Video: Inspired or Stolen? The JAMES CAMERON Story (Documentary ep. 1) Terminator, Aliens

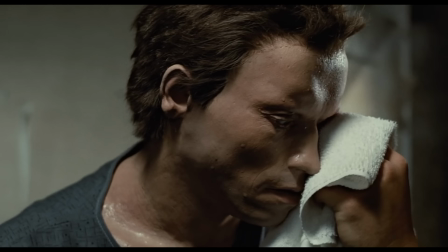2230s
So this is how close this was or exactly a resemblance of my face.
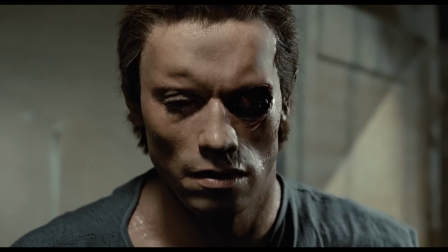2235s
So it was really amazing. Even in the film, there was no way of telling.
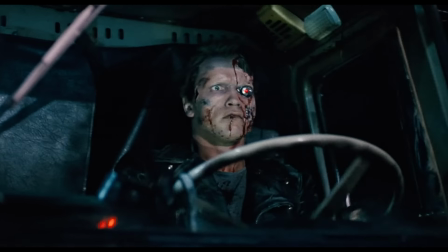2239s
The interesting thing is that as good as the heads turned out, the makeup turned out actually better than we thought it would. And I think it allowed Jim some more freedom as a filmmaker to shoot, for Arne to be able to act more. Get out. and then a couple of close-up shots just to sell the depth
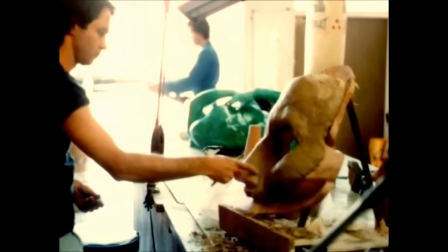2256s
inside that skull and we made a huge oversized endo eye area that we used for close-ups for the eye operation and also allowed us to
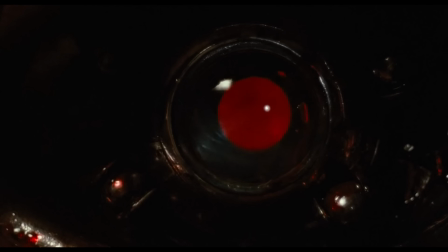2266s
show the irising using a actually a camera lens for that piece so those were all the various pieces that we used for the endo.
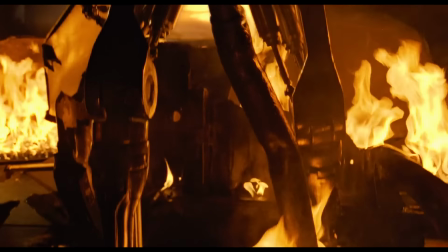2274s
And the scene that truly steals the show is when the Terminator let's just say steps out of his skin for
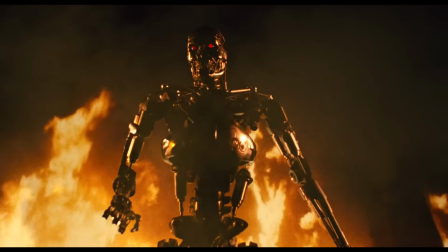2284s
the wider shots they restored a stop-motion animation despite their best efforts the hundred foot main puppet
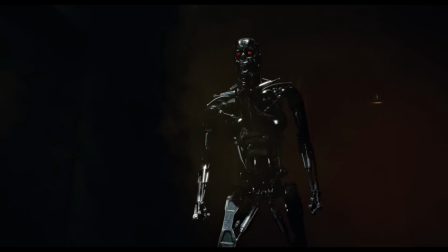2290s
just wouldn't walk on its own however the stop motion looks so unreal that cameron kept
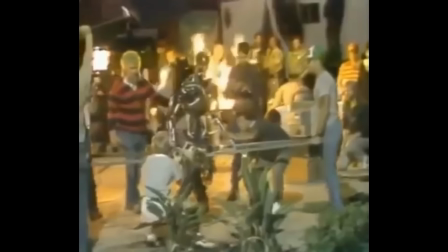2297s
it to a minimum instead they crafted separate models of different robot body
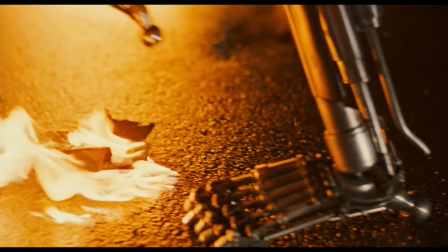2302s
parts which through clever editing made its existence believable on screen knew that we could get some walking and some movement by creating an upper torso
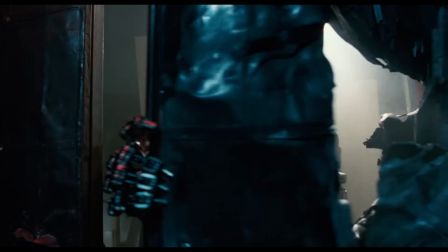2312s
puppet of the Terminator that would be carried on the shoulders of a puppeteer who affected
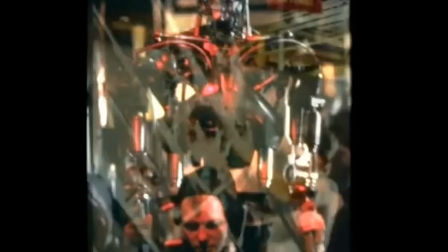2317s
his walk and his limp and his dragging leg. Then we added our animatronic techniques to head and eye movement.
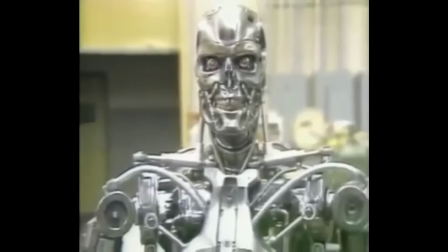2325s
We also built a full standing endoskeleton that Jim could shoot from head to toe and the shots where he's blown in half and he's being dragged along.
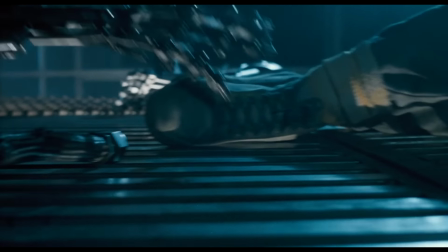2334s
As far as the rigs we had, we had mechanical insert arms. We developed our first robotic hands, which we would use as inserts and grab the grating and pull them forward. We also had our exploding dummy endo.
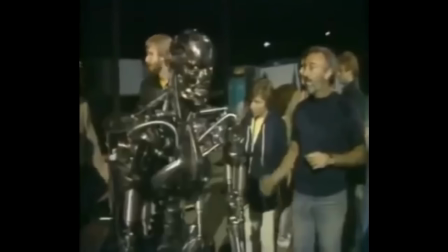2351s
It was a urethane, and the reason we had to make it out of urethane and we chromed that urethane was from a safety factor, we didn't want metal pieces, you know, killing all of the people on the set.
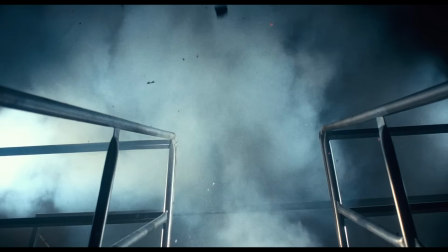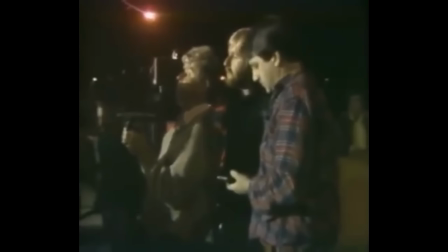2369s
In addition to the challenges of bringing the director's visions to life, there were also mundane problems. You know, we shot downtown L.A., the worst parts of L.A., at night, during the summer.
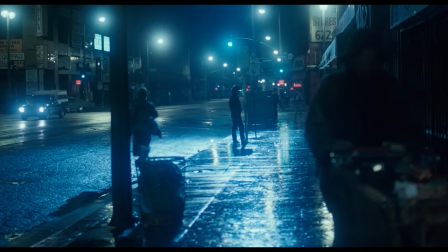2382s
It was hot, it was humid, it was dirty, smelly, all those alleys and stuff, it was nasty. But it worked. It worked for the movie. Right before we started shooting, Linda Hamilton broke her ankle. And we were concerned that she'd be able to actually carry out the performance that was essential.
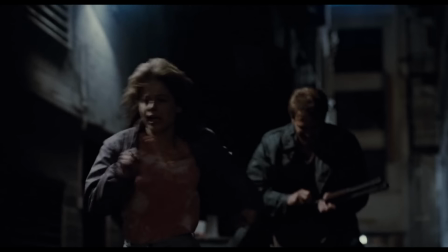2402s
The schedule had to be rearranged so that scenes requiring her to run were shot last.
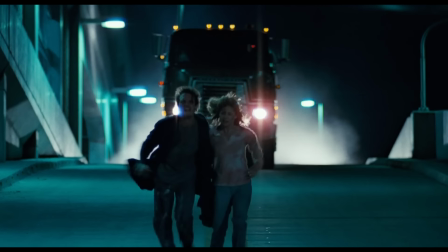2408s
Even walking was a struggle, but fortunately, she didn't have to act in moments where she was in pain.
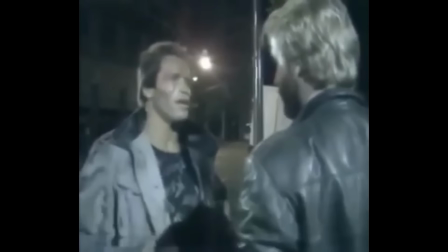2415s
Later, Arnold struggled with a shot involving a motorcycle turn, so Cameron himself jumped on the bike and demonstrated how to do it.
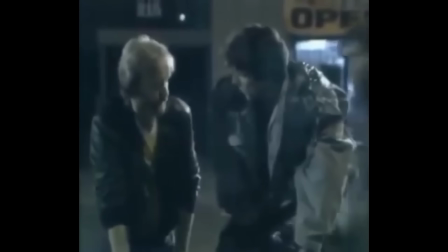2425s
Schwarzenegger wasn't asked to do much in most of the action scenes a stunt double wearing a terminator mask replaced him this was peter kent's first job in hollywood i was sent out to meet james cameron first as a lighting stand-in okay and then jim took a look at me and said you
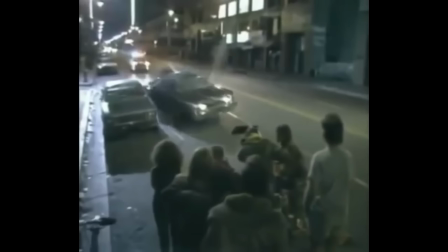2440s
have the job by the way have you done stunts before and i said gee i may not have this job if i don't say yes and basically that was it
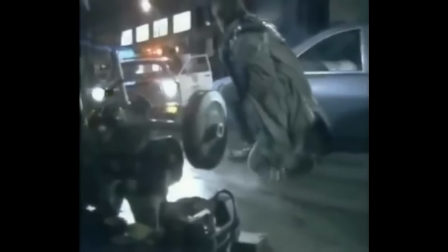2445s
i walked into the set and he was sitting in the corner and he looked at me up and down and he said nah
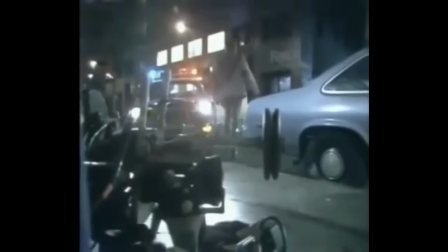2451s
too tall and so I figured that you know that was the end of my job and I turned around he goes I'm just joking sit down here and have a cigar.
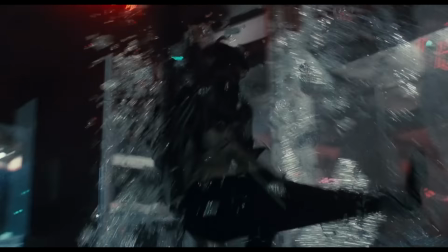2457s
The next thing I found myself on set being asked to fly through windows and get set on fire you know the coordinator eventually sucked me out and said you have no idea what you're doing do you and and that basically saved my life because he helped train me.
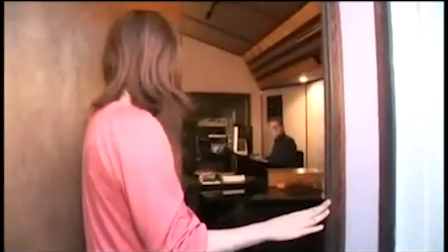2469s
The final stage of production was the soundtrack by composer Brad Fiedel. He did the whole score in his garage it was a cool garage I mean he had a lot of good gear.